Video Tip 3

Digital Juice's animated backgrounds and graphic elements can help you make great-looking graphics, but good video starts long before you sit down to edit. It begins in the camera with good lighting and strong shot composition. In this episode, we'll take a look through the lens to help you compose yourself so you can frame up fantastic shots.
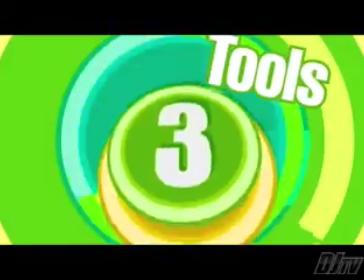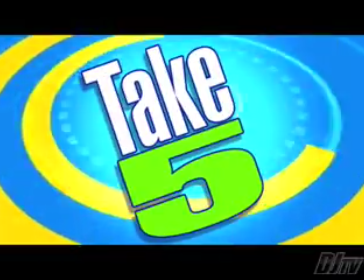These days, a lot of people that make their living making videos started off working with computers, not cameras. Most shooters today are self-taught, and they lack a basic knowledge of the fundamentals of shot composition. If you're one of the many that's been shooting by instinct, stick around. I've got 5 tips for shot composition to help you shoot like a pro.
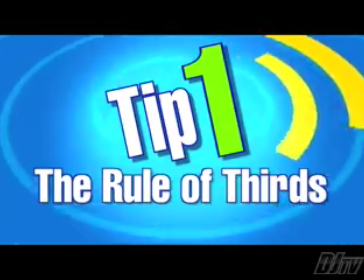55s
So what are we waiting for? Let's take 5. Tip number 1, use the rule of thirds.
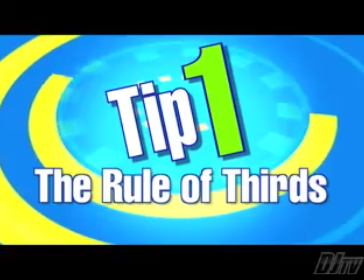62s
A simple understanding of the rule of thirds will set you up for success.
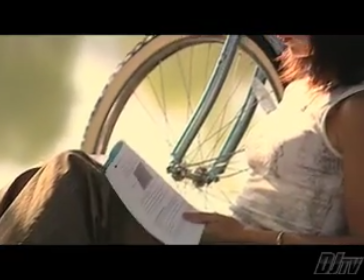67s
The rule of thirds is a simple concept that every shooter should understand. Here's how it works.
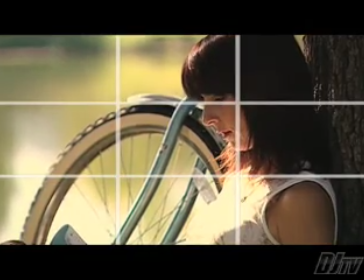72s
Imagine a tic-tac-toe grid laid over your viewfinder with its lines falling across the top third, lower third, and the left and right vertical thirds.
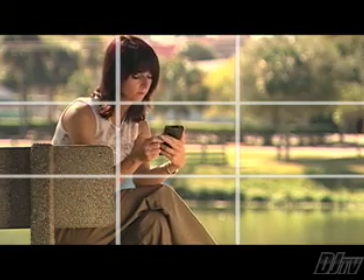80s
The rule says that objects in the frame should fall along these lines and at their intersections.
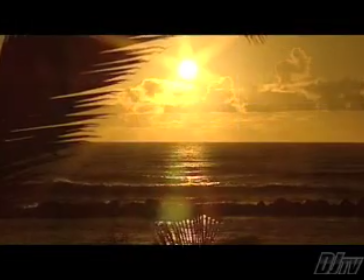85s
When you shoot a landscape, don't position the horizon across the middle of the screen.
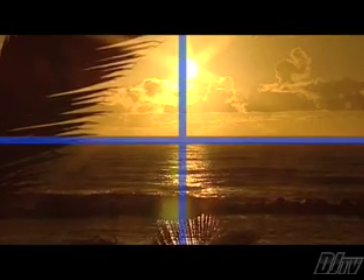90s
The shot will look better if you position it along one of the horizontal thirds at the top or the bottom of the frame.
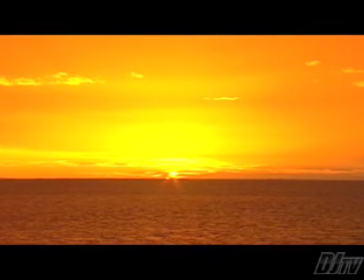95s
Why? I don't really know. Maybe it's because this rule's been used by artists, photographers, and filmmakers forever.
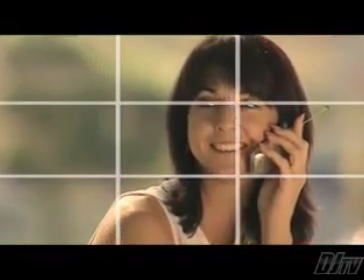102s
Whatever the reason, it just works. You'll find that shots composed according to the rule of thirds just look better. The rule of thirds works especially well for framing the people that you shoot. In fact, we're using it right now.
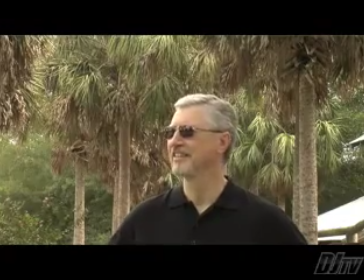116s
When you frame up a person, position his eyes on the top third line.
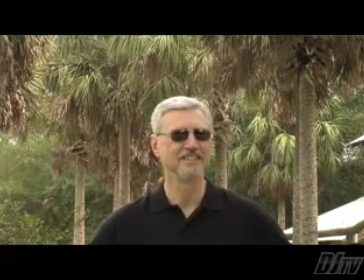120s
If you drop the eyes to the center of the screen, as some people do, it looks like the subject is falling out the bottom of the frame.
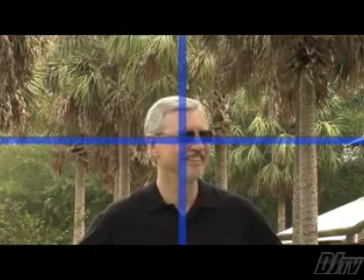126s
This composition is kind of like putting your subject in the sights of a rifle. While most viewers can't tell you why, they will notice that the shot just doesn't look right.
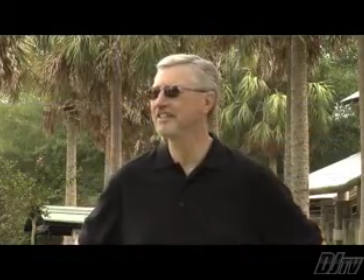134s
The first secret is to keep the subject's eyes on the top third line. Now with the eyes on the top third, you'll find that your subject is framed comfortably.
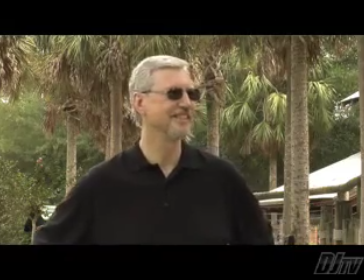141s
Start paying attention to the shots you see on TV, and you'll notice that the rule of third is being used all the time by the pros that make television.
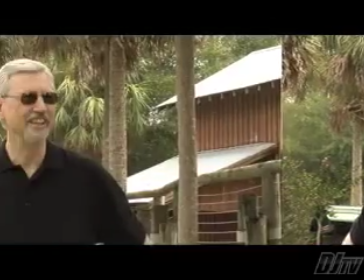148s
It's a fundamental rule of composition. In addition to positioning your subject's eyes on the top third,
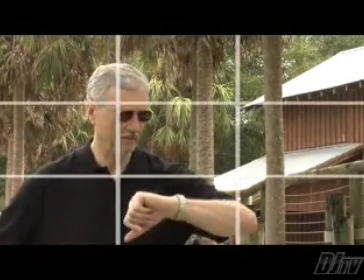154s
frame them slightly to one side so that they sit on one of the vertical thirds, and you'll have a sweet shot that's easy on the eye.
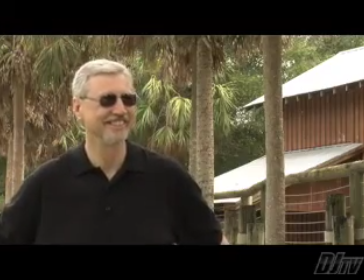160s
By the way, placing the eyes on the top third works well whether you're shooting wide, medium, or close-ups.
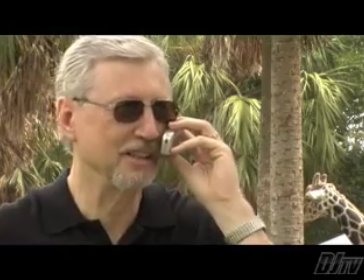167s
In most cases, it automatically takes care of headroom, with 2 exceptions: extreme wide shots and extreme close-ups.
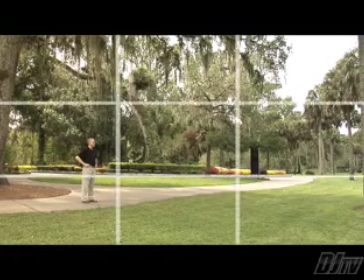174s
When shooting an extreme wide shot, like showing your subject in an establishing shot, you want to compose the whole scene, not just the subject.
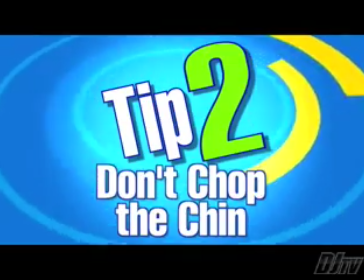182s
For shooting close-ups, there's another tip. Tip number 2, don't chop the chin.
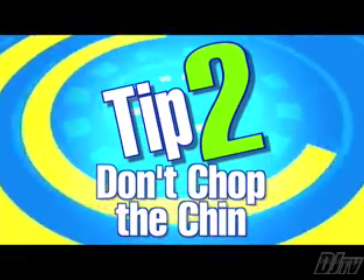189s
When shooting extreme close-ups, it's a sin to cut the chin.
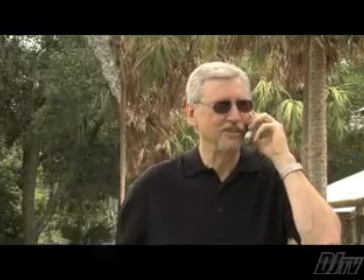195s
Headroom is the distance between the top of your subject's head and the top of the frame. Leave too much headroom and it can feel like your subject is falling out the bottom of the shot.
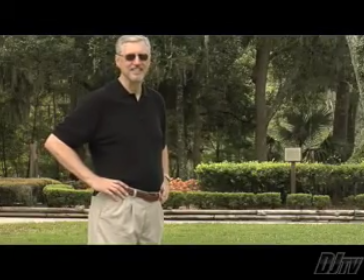204s
Allow too little and the scene can feel cramped, like your subject's head is bumping against the border.
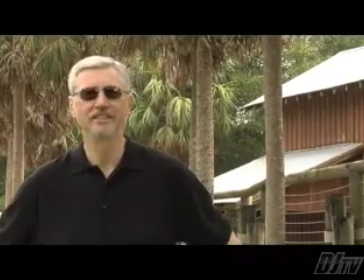208s
In most cases, placing the eyes on the top third line will take care of headroom for you automatically.
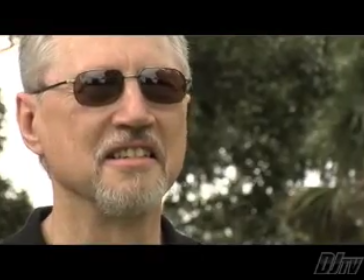214s
But when you're shooting close-ups, you need to be mindful of the chin sin.
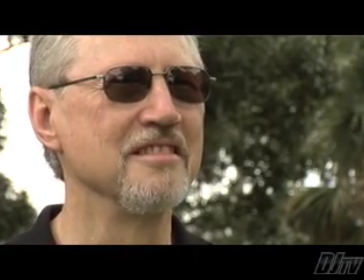218s
When you come in close, it's okay to chop the top, allowing the forehead to fall out the top of the frame, but it's not okay to cut off the chin. Tilt down enough so your subject's jaw stays in the shot as he or she jabbers. Once again, watch what you see on TV and copy from the best. You'll notice that the networks often take a little off the top, but they'll never crop in on the chin.
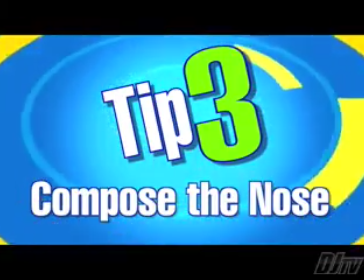241s
Tip number 3, compose the nose. With the eyes and chin covered, it's time to take a peek at the beak. Nose room, or look room, refers to the space between your subject's schnoz and the side of the screen. If your subject is looking at the lens, nose room isn't an issue.